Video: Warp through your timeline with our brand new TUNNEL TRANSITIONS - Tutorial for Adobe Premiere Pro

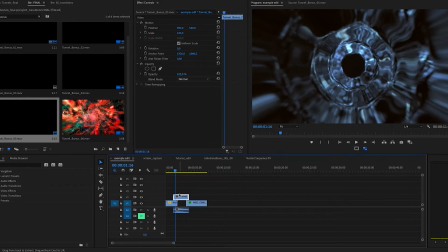And this time, as soon as I've decided on the tunnel that I wanna use, I'm gonna start adjusting the color so it fits our clip a little better.
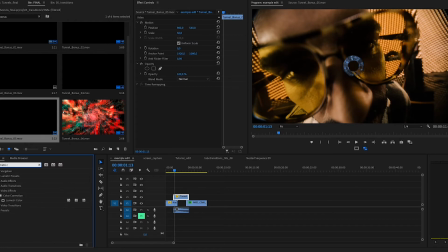So I'm trying to match this golden yellow tint of his sunglasses.
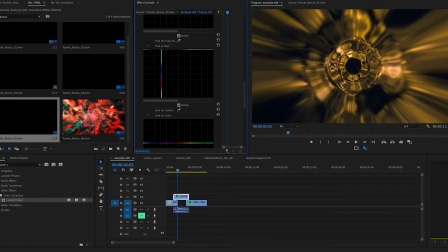So again, we're gonna grab our Lumetri color and we're gonna adjust the temperature and the hue until we find what we're looking for.
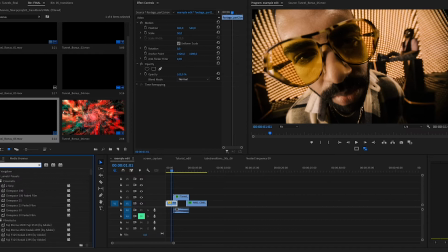And after that, I'm gonna grab the transform effect. And this effect is super useful because we can also use it to create zooms, but we can add motion blur to that.
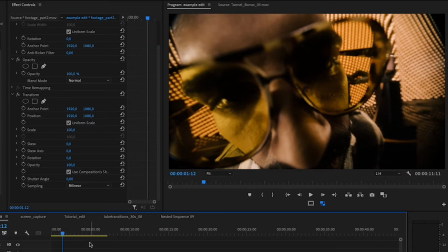So within the effect, we still have our scale and position keyframes,
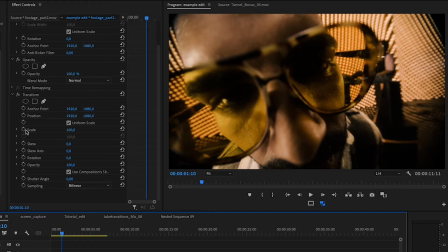which we used on the first example, but we also have this shutter angle option. And if we push that really far, we can add a ton of blur to the zoom in.
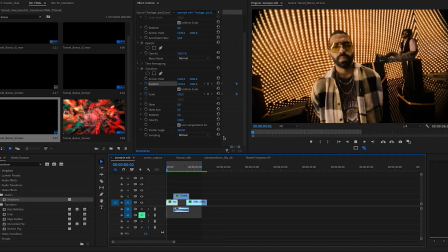So the more that you zoom in a short amount of time, the more motion blur will be added to the image, and you can see that really well now.
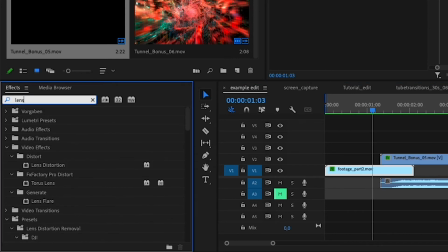And next, to sweeten this up even a little bit more, we're going to add the lens distortion effect.
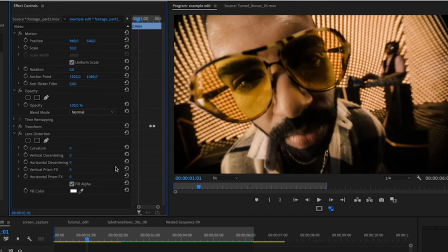So the point of this effect is to create a little more anticipation before the zoom starts,
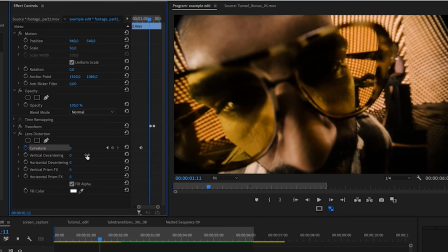and we're going to do this by deforming the image somewhat.
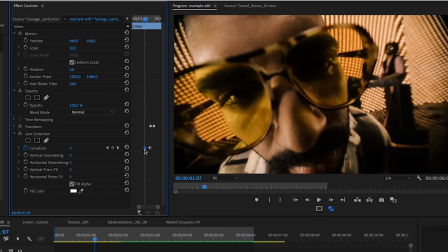So we're going to create a pair of curvature keyframes a couple frames before the zoom starts, and on the second keyframe, you're going to pull it into the negative.
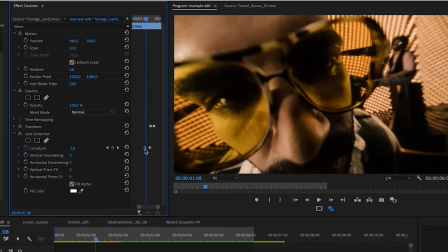And once you do that, you're going to see this warping happens to the image. So you guys should make sure to just customize the curvature for your image.
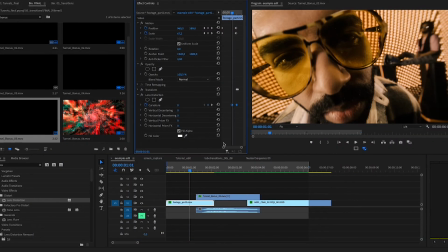In this case, I'm going to go pretty heavy. So as you can see now, we have this lens distortion or deforming of the image right before the zoom starts.
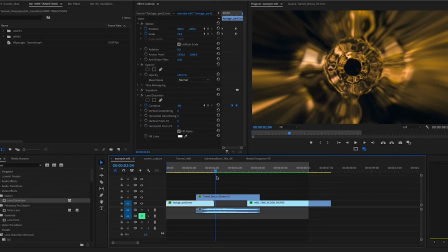And I think that really helps the transition just feel more natural.
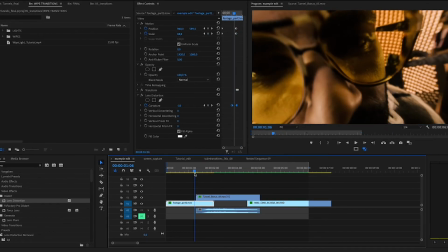So at this point, there's just one thing left to do, and I'm sure you guys have been noticing it.
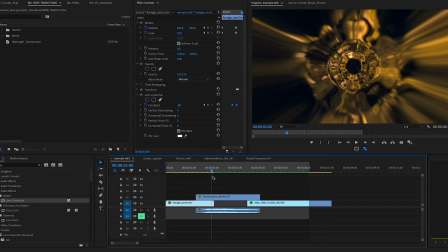The start of the tunnel animation is still super sharp and clear, and it looks a little weird sitting on top of the footage.
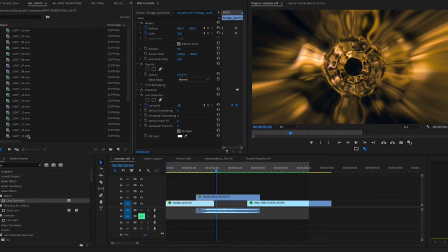So we're going to do one more thing, and I'm going to grab one of our light transitions from our wipe and light transitions pack.
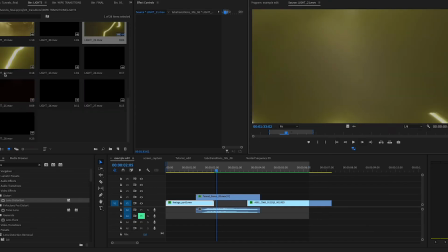And you can use any kind of light overlay for this. It doesn't have to be ours, but I think in this situation, the ones that we made work really well, actually.
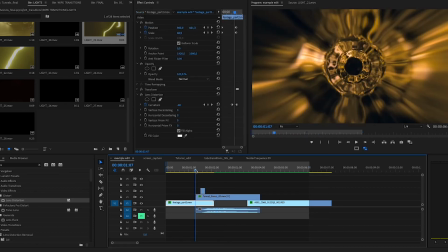So now that I've chosen my light transition, I'm going to place it at the front where the tunnel starts to appear,
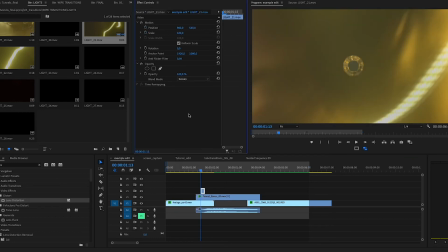and I'm going to change the blending mode to screen. And then what I'm going to do is just adjust the color and the contrast a little bit in Lumetri Color again.
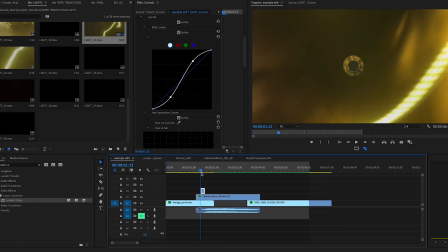And once I have that sorted out, we're pretty much good. And the only thing left to do is adjust the end of the transition.
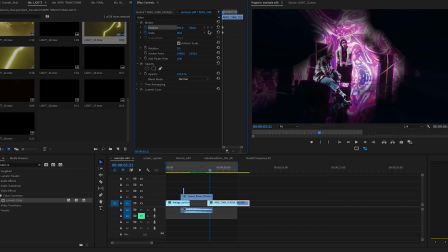So for this, I'm going to go and use the scale and position keyframes again,
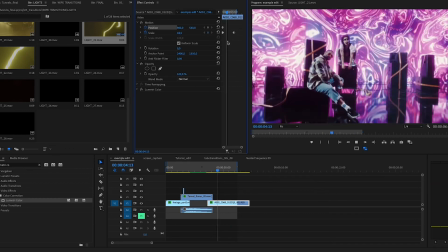and I'm just going to create a little animation that scales up the clip to its full size at the end of the tunnel.
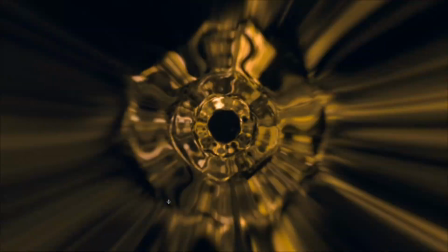And with that, it's done, guys. We have a beautiful tunnel transition,
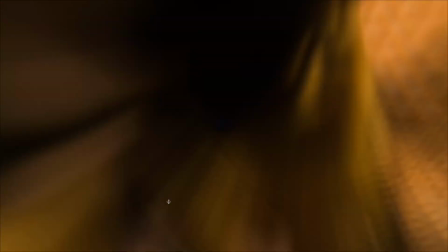and we did the whole thing just by using built-in effects and controls that you have in Premiere.
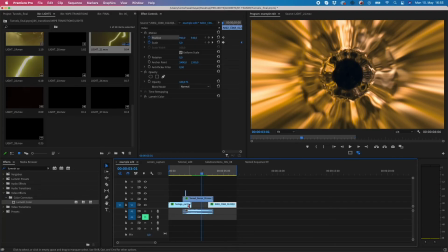And so this is the method that I came up with to do this kind of effect,
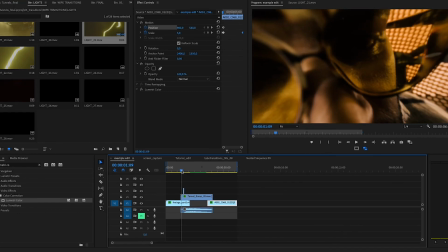but of course you can customize this, you can play around with it, you can add more or less distortion, whatever you need to make it work for your footage. So we're really looking forward to see what you guys come up with. I'm so grateful again, as always, for you downloading this and watching, and I'll see you guys next time.